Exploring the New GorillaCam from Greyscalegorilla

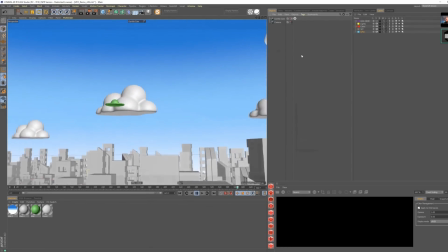249s
And I wanted something that was fast and easy, robust, did what I wanted it to do.
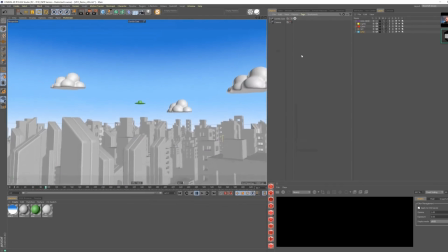255s
And we kind of ended up with GorillaCam.
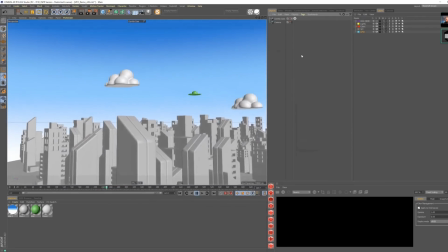258s
And like Chris was saying, the three pillars of GorillaCam are smoothing, overshoot, and shake.
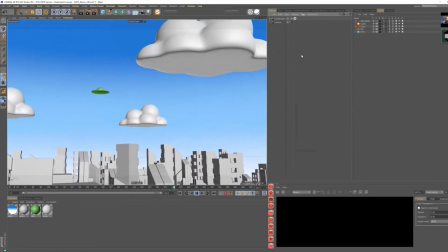265s
And these three things together, you can create super realistic cameras.
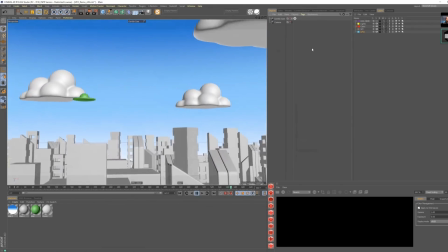269s
And you can see here the scene that I've got. This is also on the product page as well.
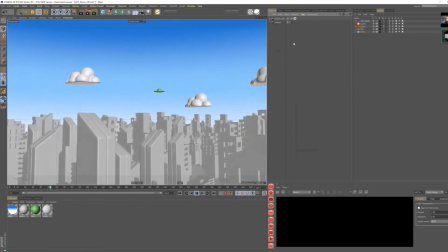275s
This is a pretty simple setup of a camera,
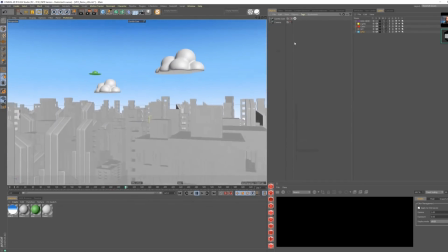280s
but it's following this little UFO across the sky, and the UFO sort of dips down and the camera loses sight of it and it catches up.
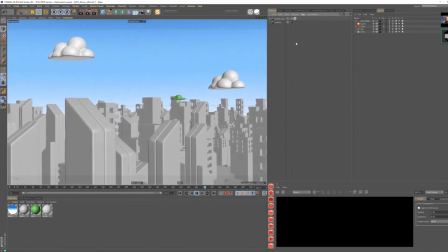288s
And so let's look at what's really driving. Let's look at the original camera of this GorillaCam.
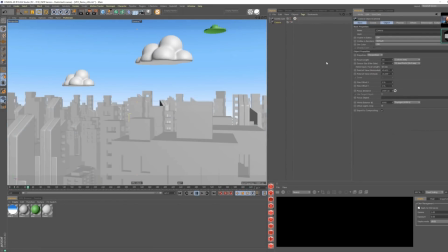294s
I'm going to do that just by double clicking the tag. This is what the camera is really doing. This is the Cinema 4D camera that I built. It's just I dropped in a camera, I pointed it towards the horizon, and all of that stuff,
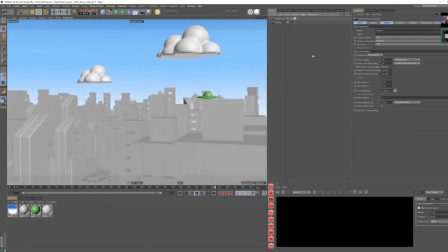309s
all of the looking around, the overshoot, the subtle zoom shifts, all of this is happening with GorillaCam,
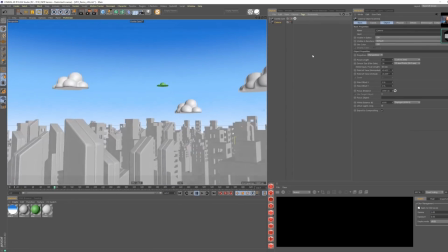316s
and it's really easy to set up. And that's it, just when I built this scene, I had this idea of like, well, we can do this targeting.
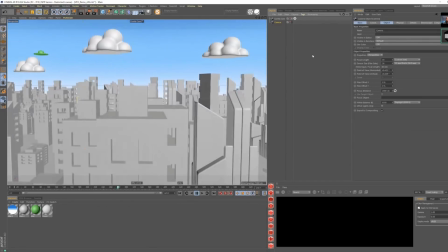323s
I'm going to use signal to drive this UFO around,
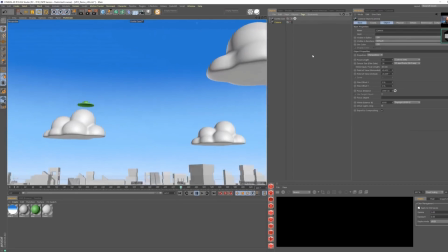327s
and I'm going to try to see if I can make it look like somebody standing on the roof capturing this UFO and like sending it out to their friends or whatever.
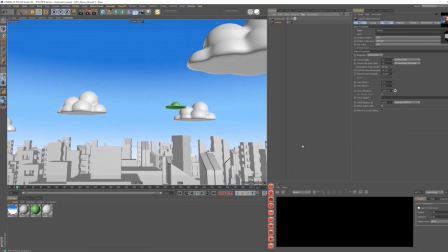334s
So that is what this scene is all about. So let's go ahead and just build one of these from scratch.
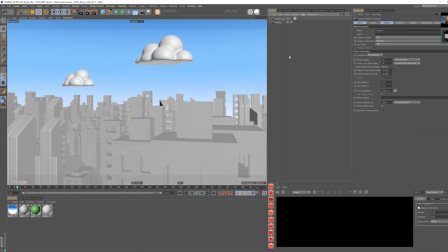341s
We could do that a couple different ways. I'm just going to go back into our original camera, and I'm going to go over to plugins, GorillaCam, and that's going to automatically create a GorillaCam with my reference camera already loaded. We're already looking through the GorillaCam. And now if we just hit play, we're not going to see anything because our camera is locked off.
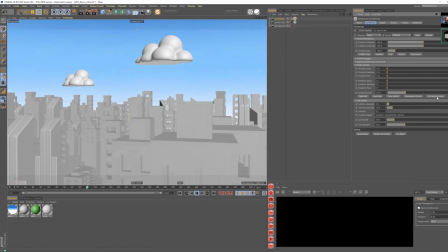359s
We have a locked off camera. Now we could come in here and just, if we're just looking to create some shake, we could just hit the I'm feeling lucky button, which is, dude, by the way, I'm feeling lucky is probably my favorite button. Well, one of my favorite buttons. So what I'm feeling lucky is doing is it's going to load a random
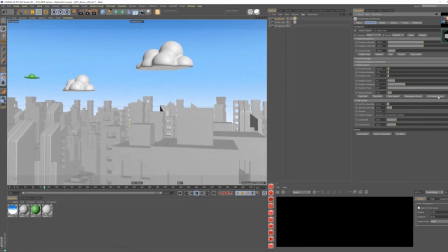377s
setup for GorillaCam, and each time you hit it, you're going to get a completely different result. So you can just keep, if you wanted to, you could just keep hitting it until you find the vibe you want. That one's like crazy high frequency. This one's a little bit more languid, has a little bit of jolt in there.
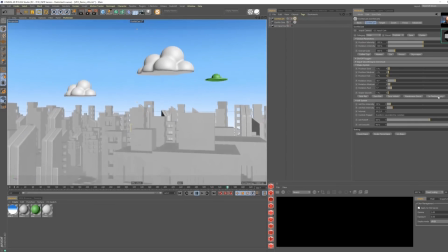391s
And Chris will go over some of the cool jolt settings in a minute, but like that feels pretty good from a shake perspective, and maybe we'll just keep it there.
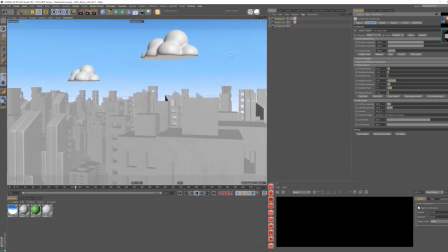399s
But you can see we're not following our UFO yet. So we need to set that up. We need to be able to have GorillaCam target our UFO. Well, if you notice over here, GorillaCam has a target tab. With an input, we could actually create our own target object, or we can drag something in there or select something to become the target object.
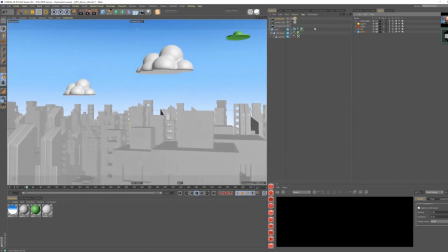417s
I'm going to go ahead and unhide the UFO over here so that we can see that.
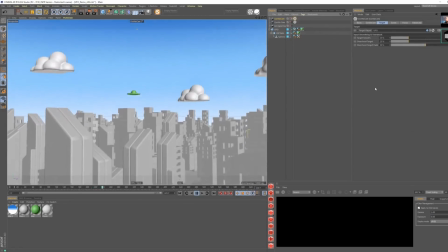423s
And I'm just going to drag my UFO into that target. And now you're going to see GorillaCam immediately starts to watch the UFO.
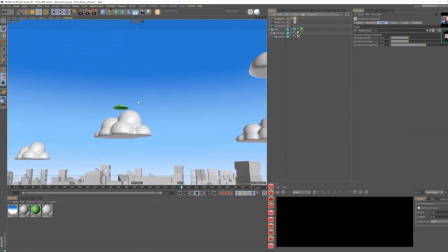430s
And you can see, I don't know if it's really coming through, but there's a little dot here. Actually, you know what? I'm going to do this.
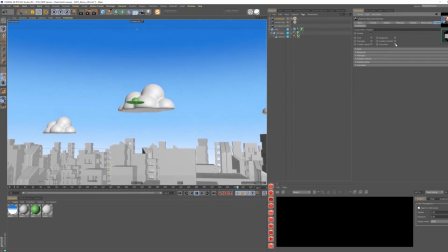436s
I'm going to go ahead and go into the composition. I don't see if this may not come through,
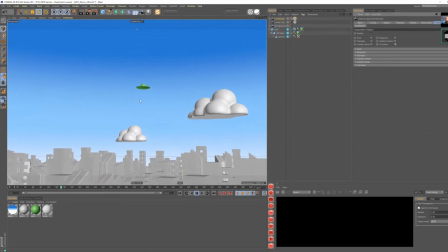440s
but hopefully you can see this little orange dot in the center of the screen because it's trying to keep it up with this little UFO.
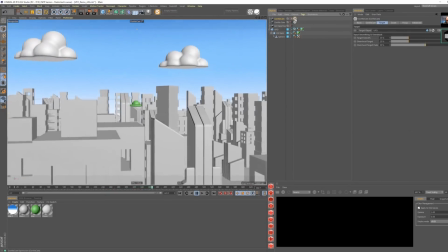447s
Yeah, I can see it pretty well. I think it's going to come through on the stream. All right, cool. So just, let's just look at just the target because I think that's kind of cool.
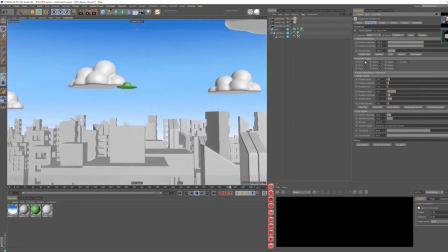456s
So we have this ability over here with the on-off toggles to mute the different shakes.
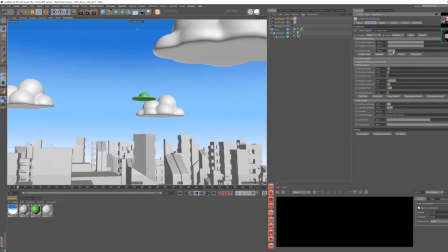460s
So we're going to mute the rotation and position shakes. So now we're only going to be focusing on the target.
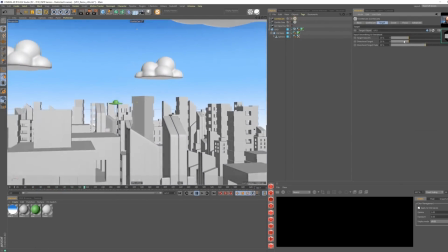465s
You can see now that with a little bit of target smoothing, our target we're actually falling behind the UFO.
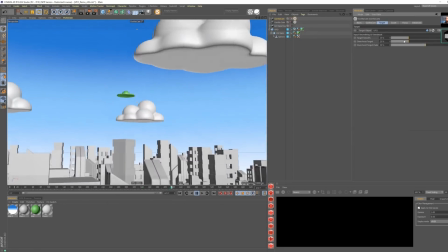472s
And, we don't know which direction this UFO is going to be going. So the idea of it being completely locked onto the UFO, if I bring this down to 0,
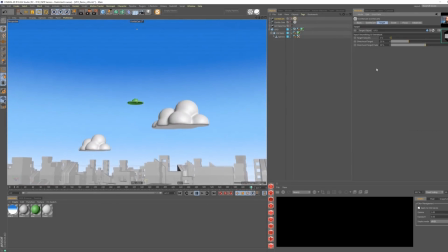480s
it doesn't look very real because obviously we have no idea which direction that UFO is going to go. So we need some anticipation. We need to be able to make it feel like the camera is sort of trying to follow it.
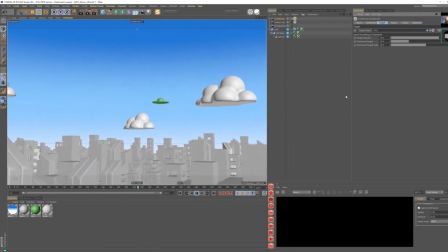490s
So I'm going to bring that target smooth up, and you can immediately see now it feels more human. It feels like somebody's like, oh shit, there's a UFO.
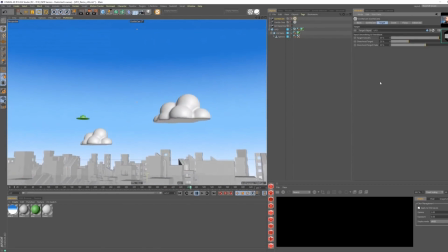498s
I'm going to go over there and look at it.